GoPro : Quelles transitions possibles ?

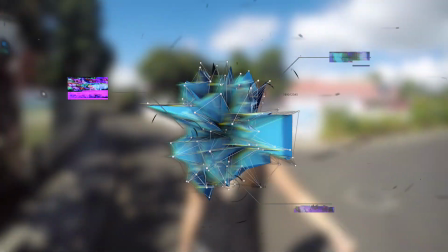Bonjour à toutes et à tous, et aujourd'hui, je vais vous donner quelques idées de transition GoPro.
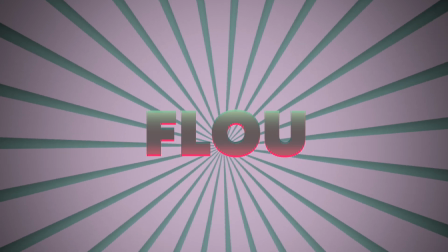On a tout d'abord tout ce qui concerne le flou. Alors pour cette transition, il faut impérativement choisir peu d'images par seconde, donc 24 ou 30 images par seconde maximum.
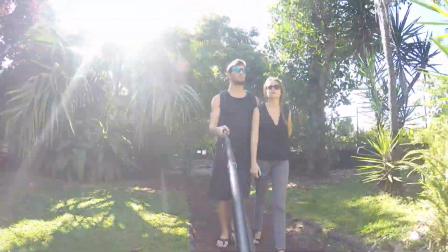Pourquoi cela ? Eh bien si vous avez trop d'images par seconde, il n'y aura pas de flou. Donc par exemple, on a les rotations avec la GoPro qui sera fixée au bout de la perche.
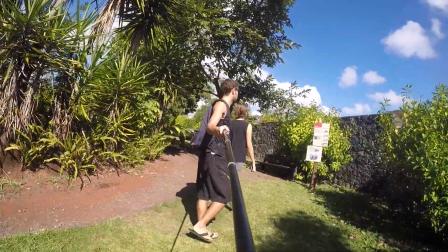Alors le truc, c'est d'effectuer une rotation avec votre GoPro, puis de vous filmer un petit peu, et ensuite refaire une rotation.
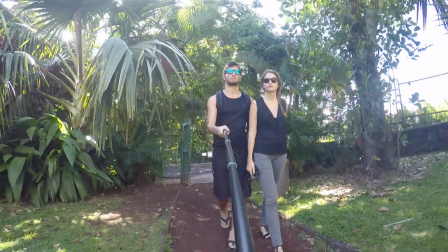On fait ça à plusieurs endroits différents et au montage, on raccorde le tout.
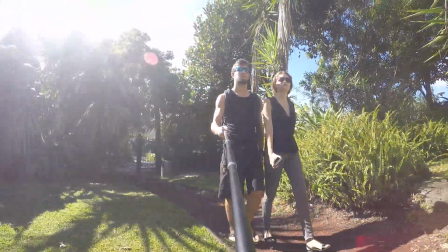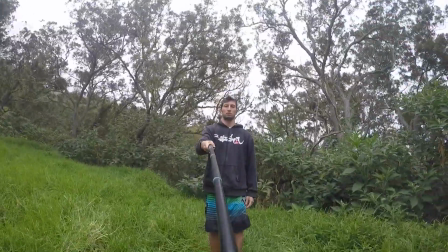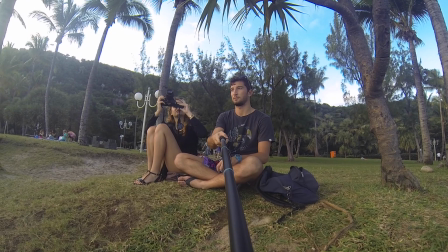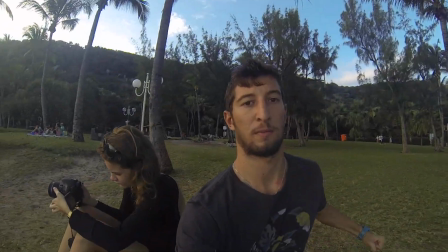Ensuite, toujours dans le flou, on a la traditionnelle claque ou le coup de poing. En fait, vous allez simplement donner une baffe ou un coup de poing à votre GoPro.
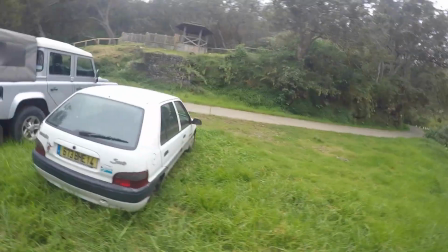Vous faites ceci pour votre première séquence et pour les autres, vous devrez d'abord effectuer une rotation et ensuite donner une claque.
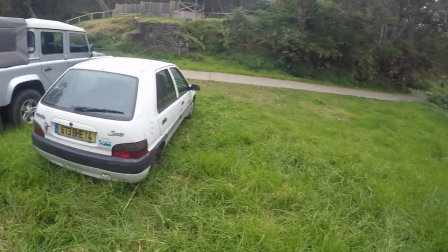Comme ça, vous pourrez faire la transition dans le flou.
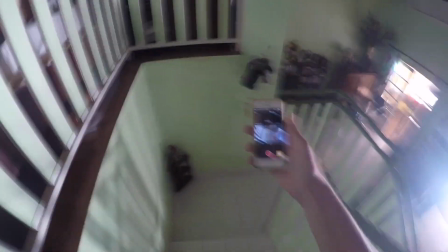On termine le flou avec la GoPro dans la bouche, enfin dans la bouche ou alors sur la tête.
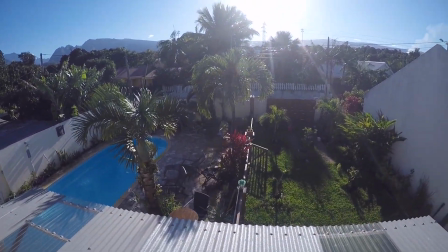Il vous suffit simplement de marcher un petit peu, de secouer la tête. Ensuite pour les autres séquences, vous secouez la tête dès le début, vous marchez un petit peu et vous resecouez la tête et vous faites des transitions dans le flou.
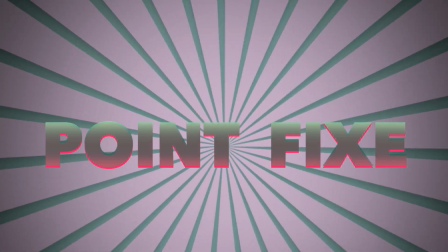Le deuxième thème, c'est tout ce qui tourne autour d'un point fixe. Par exemple, on peut faire des transitions avec des séquences qui se ressemblent. Donc toujours avec la perche, on accroche la GoPro au bout de celle-ci et on va tourner doucement.
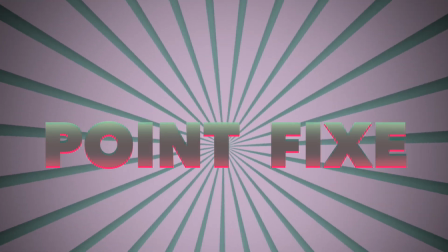Pour ce type de transition, on va plutôt choisir du 48 images par seconde minimum parce qu'il ne faut pas qu'il y ait de flou.
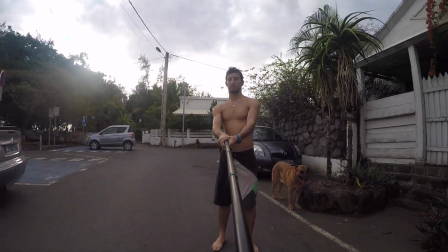Il faut qu'il y ait toujours la même longueur de perche et donc pour pas vous tromper, vous pouvez par exemple toujours dérouler votre perche au maximum.
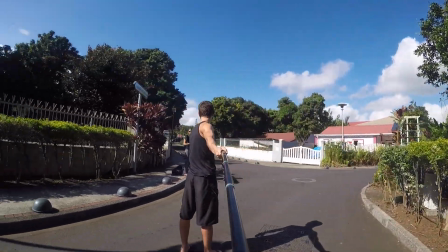Vous faites ces séquences à plusieurs endroits et hop, le tour est joué. Vous pouvez le faire de dos aussi, de bas vers le haut ou l'inverse, enfin bref, vous êtes libre.
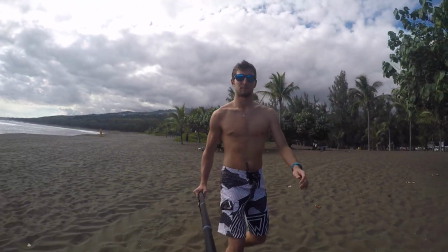Moi par exemple, j'ai fait avec une espèce d'accélération.
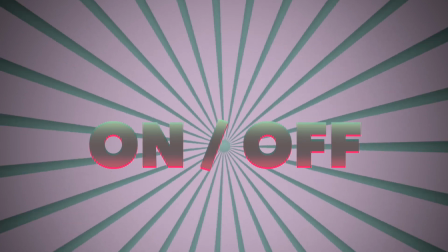Enfin, le troisième thème, c'est ce que j'appelle le mode on-off, c'est-à-dire que vous allez faire semblant d'éteindre votre caméra.
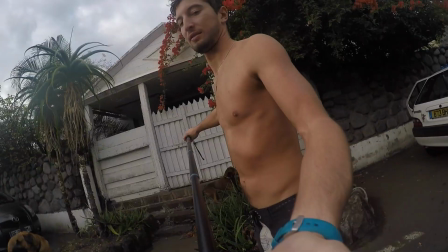Lors de la première séquence, vous ferez semblant ou pas d'éteindre votre caméra, et pour les autres séquences, vous devrez faire semblant de l'allumer, puis semblant de l'éteindre.
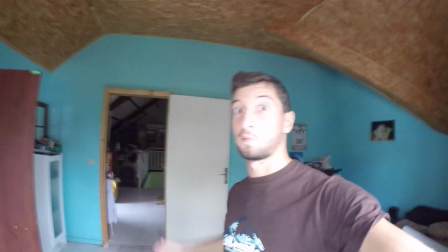Toujours dans ce thème, et on va terminer là-dessus, il y a le légendaire écran noir. Vous allez simplement mettre votre main devant l'écran et l'enlever.
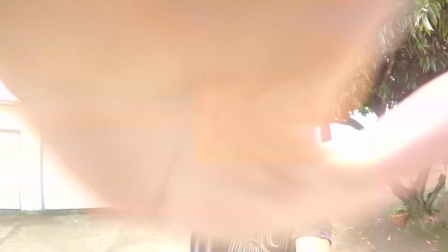Lors de la première séquence, vous devrez vous filmer puis mettre votre main devant. Et pour les autres, vous devrez commencer à mettre votre main devant, l'enlever, vous filmer et remettre votre main devant.
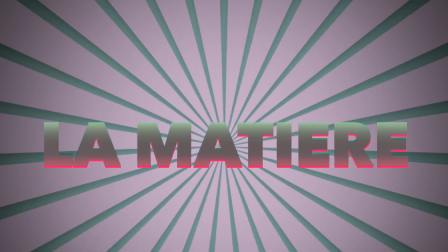Comme ça, vous pourrez faire, encore une fois, ces transitions. J'ai failli oublier, mais il y a aussi toutes les transitions avec la matière, comme par exemple l'eau, la neige ou encore la poussière.
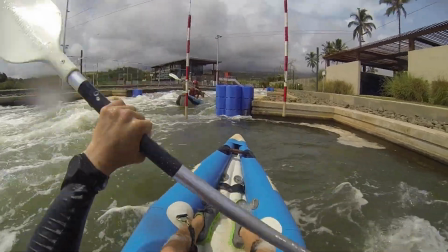Par exemple, avec l'eau. Admettons, vous filmez une séquence en kayak et vous tombez du kayak. Vous filmez ensuite une autre séquence, vous prenez une vague à la plage et puis vous tombez.
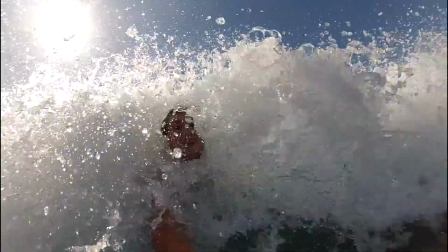Et bon on va faire la transition entre les deux.
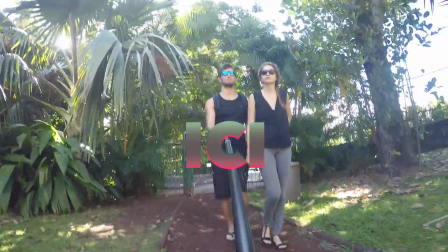Pour apprendre à faire toutes ces transitions sur GoPro Studio, je vous invite à cliquer juste ici. Voilà, ce ne sont que quelques idées de transitions que j'ai pu trouver.
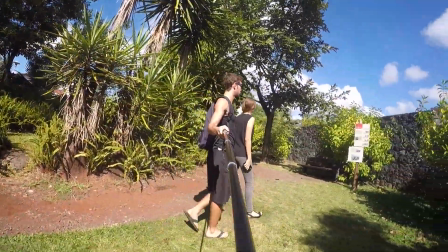Je suis sûr qu'il en existe plein d'autres, il suffit simplement d'y réfléchir un peu. Maintenant que je vous ai donné quelques thèmes, je suis sûr que vous allez pouvoir trouver par vous-même plein de transitions impressionnantes.
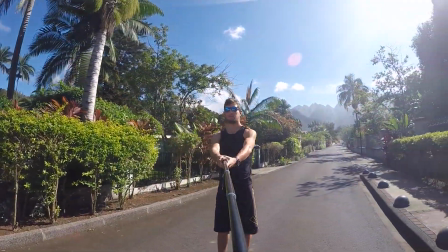N'hésitez pas à les faire partager si c'est le cas dans les commentaires pour pouvoir faire profiter au plus grand nombre.
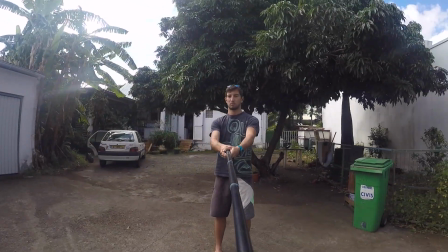N'hésitez pas non plus à mettre un like, à aimer, à vous abonner parce que comme ça mon ego continue à augmenter et ça fait toujours plaisir.